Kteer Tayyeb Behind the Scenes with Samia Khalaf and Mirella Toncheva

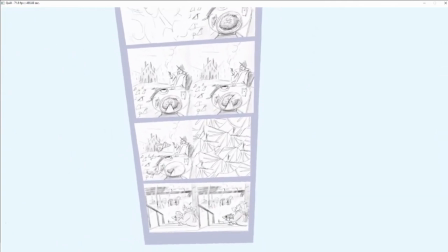Yeah, there's like a transition here where we wanted the pigeons to cover the screen completely.
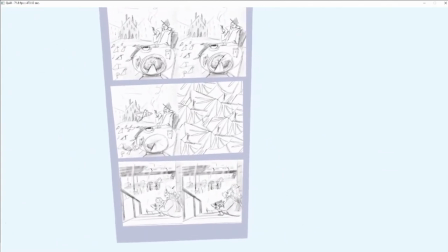And I kind of flattened out the pigeons and we just weren't quite sure how this would run.
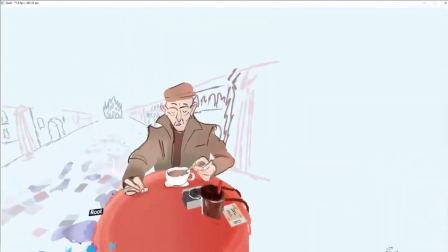I was really scared of this transition, actually. Let me play it when...
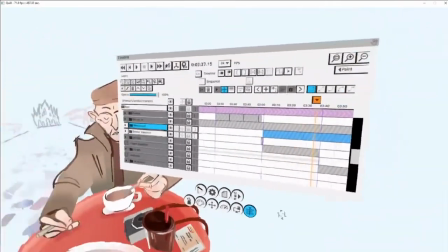Yeah, we'll be here. So this is what you're supposed to see. Hopefully it can move back.
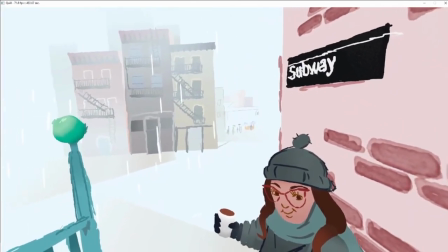Oh yeah, it worked. It works so well.
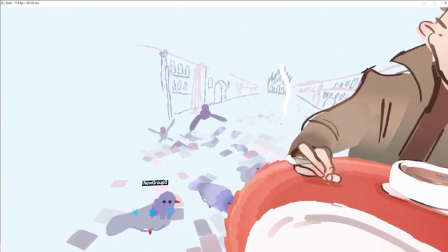So the pigeon actually starts flying from there and then they come. This is where it kind of switches.
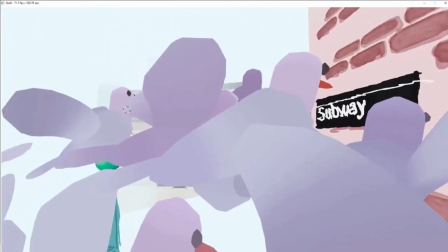But you're so focused on the movement that you don't even catch it. Unless you're actually looking for it.
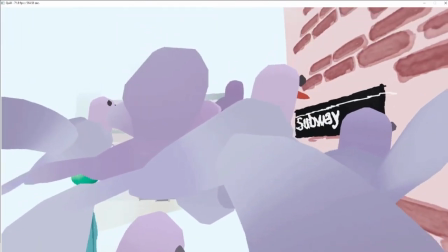I'm sure there's a few artists who are like, wait, hold on, I saw it. Can you actually zoom out and show the transition?
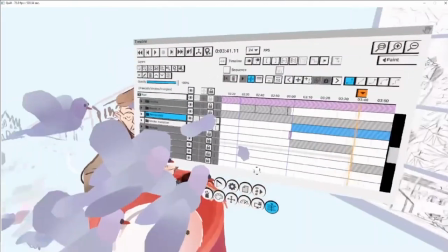Yeah. So zoom out a little bit. so this is from so
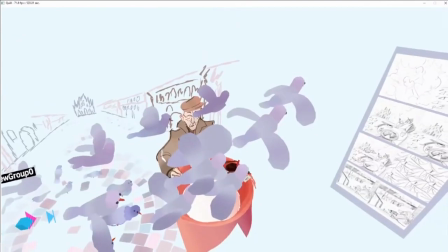simple yeah it's and then some even go through the wild again hopefully
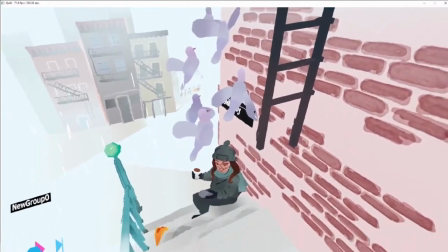because you're just like oh my god a new scene so this is another thing where it's like you can
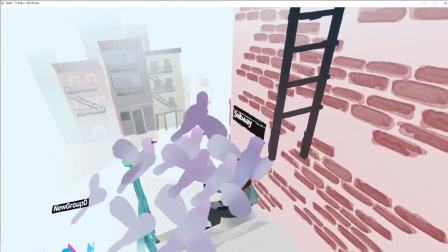still direct the viewer's eye but you just have to be very intentional
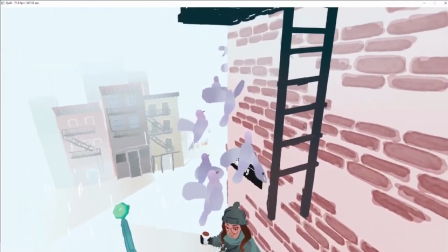and then everything that happens around it most people won't know this unless you know you're going thing by frame and look for it
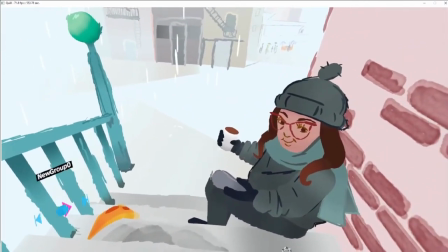Yeah, you're also using the fact that this is a movie, and so it's going at a certain frame rate.
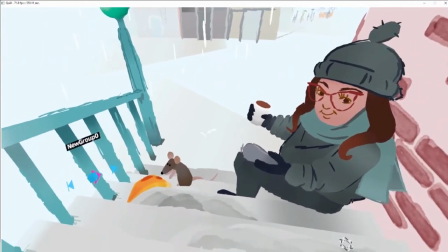So the fact that you cut really quickly and it passes by in front of you, it's like manipulating how you see.
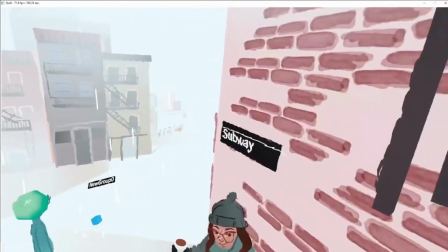So I thought that was really interesting. Yeah, super cool. Thanks for adding the pizza rat.
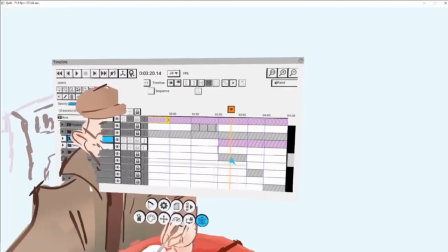The pizza rat was lost. Yeah, we had him originally in there, and I really wanted the pizza rat.
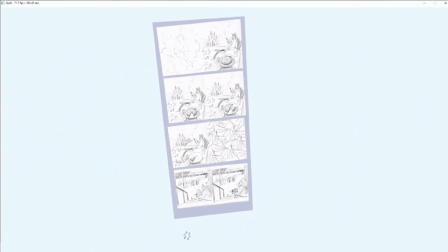And then we cut him out. and although I was sad I was like oh it's okay it's okay it's needed for the story and he came back and
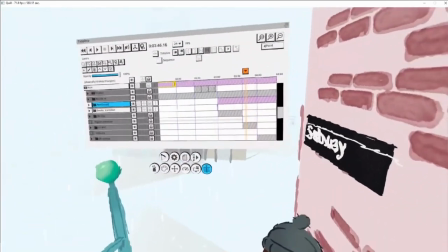I didn't even know he came back until I saw him in originally we were gonna use pizza rat to like come at the end of
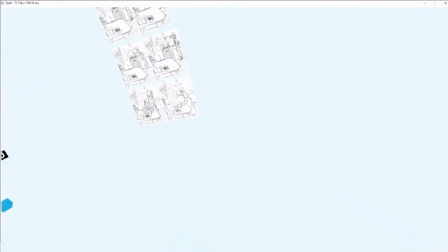the scene and we wanted the people to like turn around and follow him and yeah the subway but then we realized this was the only
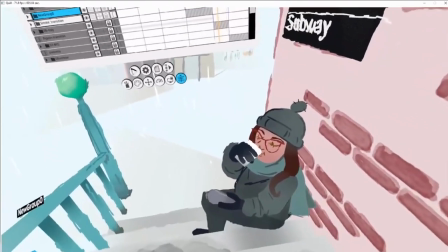scene where we forced the viewers to turn 360 yeah and it was just it was gonna be like weird and we actually thought it was not gonna work
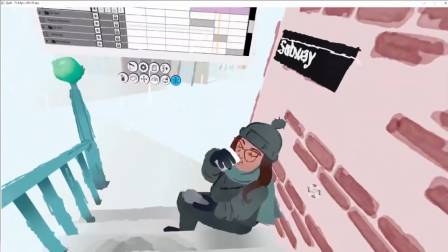because everyone who watches this is like always focused on being looking at
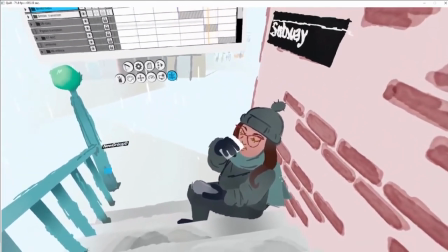you know a table like area and doing this was gonna take
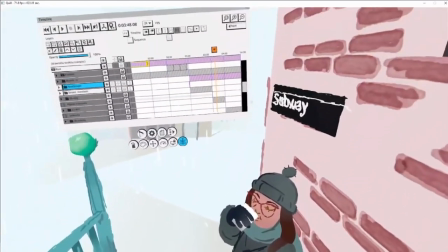them out from the rhythm that we think also because in the beginning you say please be seated you know like um anything that's behind you might become difficult so
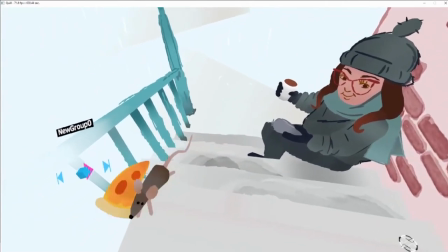i think it was the right decision to keep everything in the 180 right Yeah.
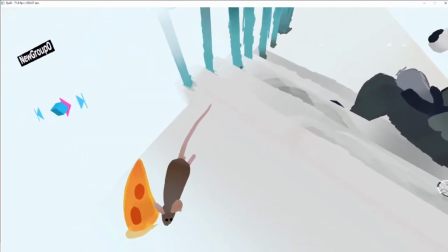So he actually leaves pretty quickly, disappears. Oh. Goodbye, piece of red.
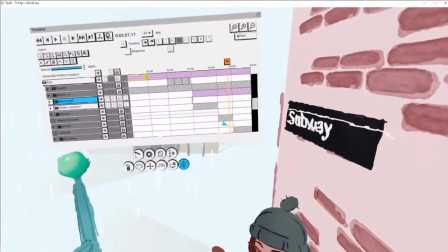And then this was another transition that was also super fun to work on.
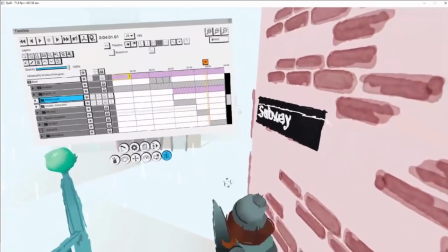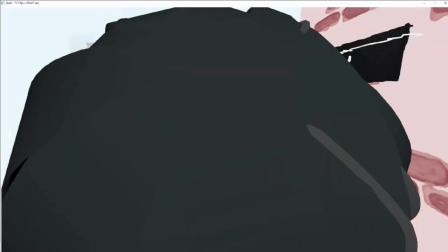So good. So good. That also, we needed to make sure that people are not in there, because yeah, you can see everything disappears.
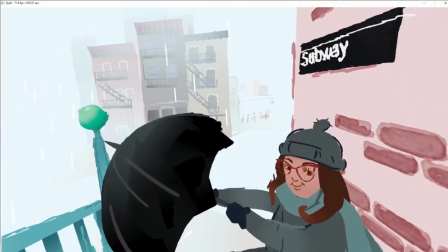But as long as you're not in the right position,
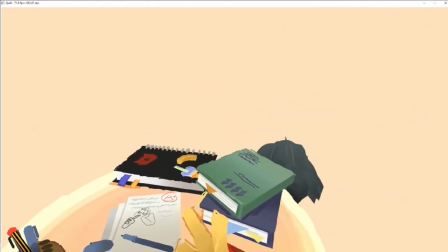it works. i think another thing that i feel like made these transitions successful i hope is that they were
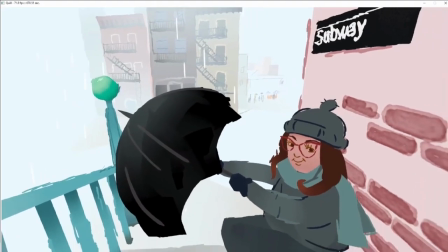part of the story they weren't just you know random transition it was more like oh it's raining so um keila my friend pulls out
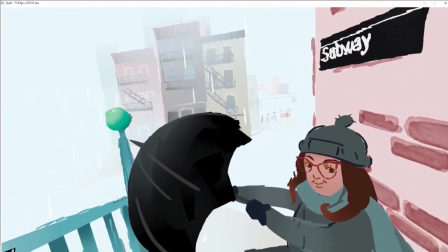an umbrella so in your head it makes i guess it makes sense i'm not sure how to describe this umbrella or if you know what i'm trying to explain it
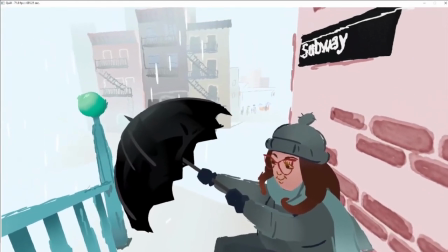yeah no no it's in context right so like you never question it as a gimmick or something
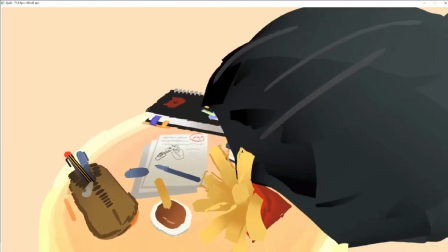And there's a little bit of anticipation, so you see her kind of pulling out the umbrella,
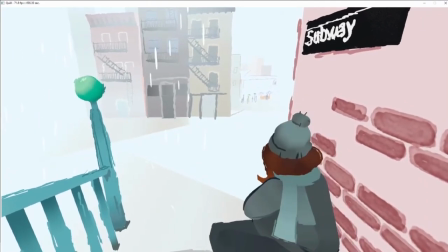opening it, and so you almost know what's going to happen, but you don't know that it's going to cut.
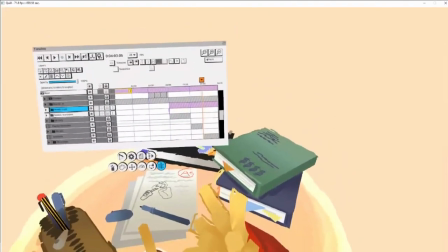And I think that's really cute about this scene. Yeah.
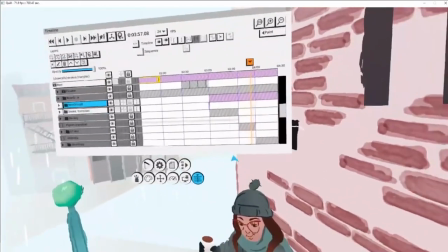And then I think, yeah, let's move on to the deconstruction of stuff, because I'm not sure how we're doing on time.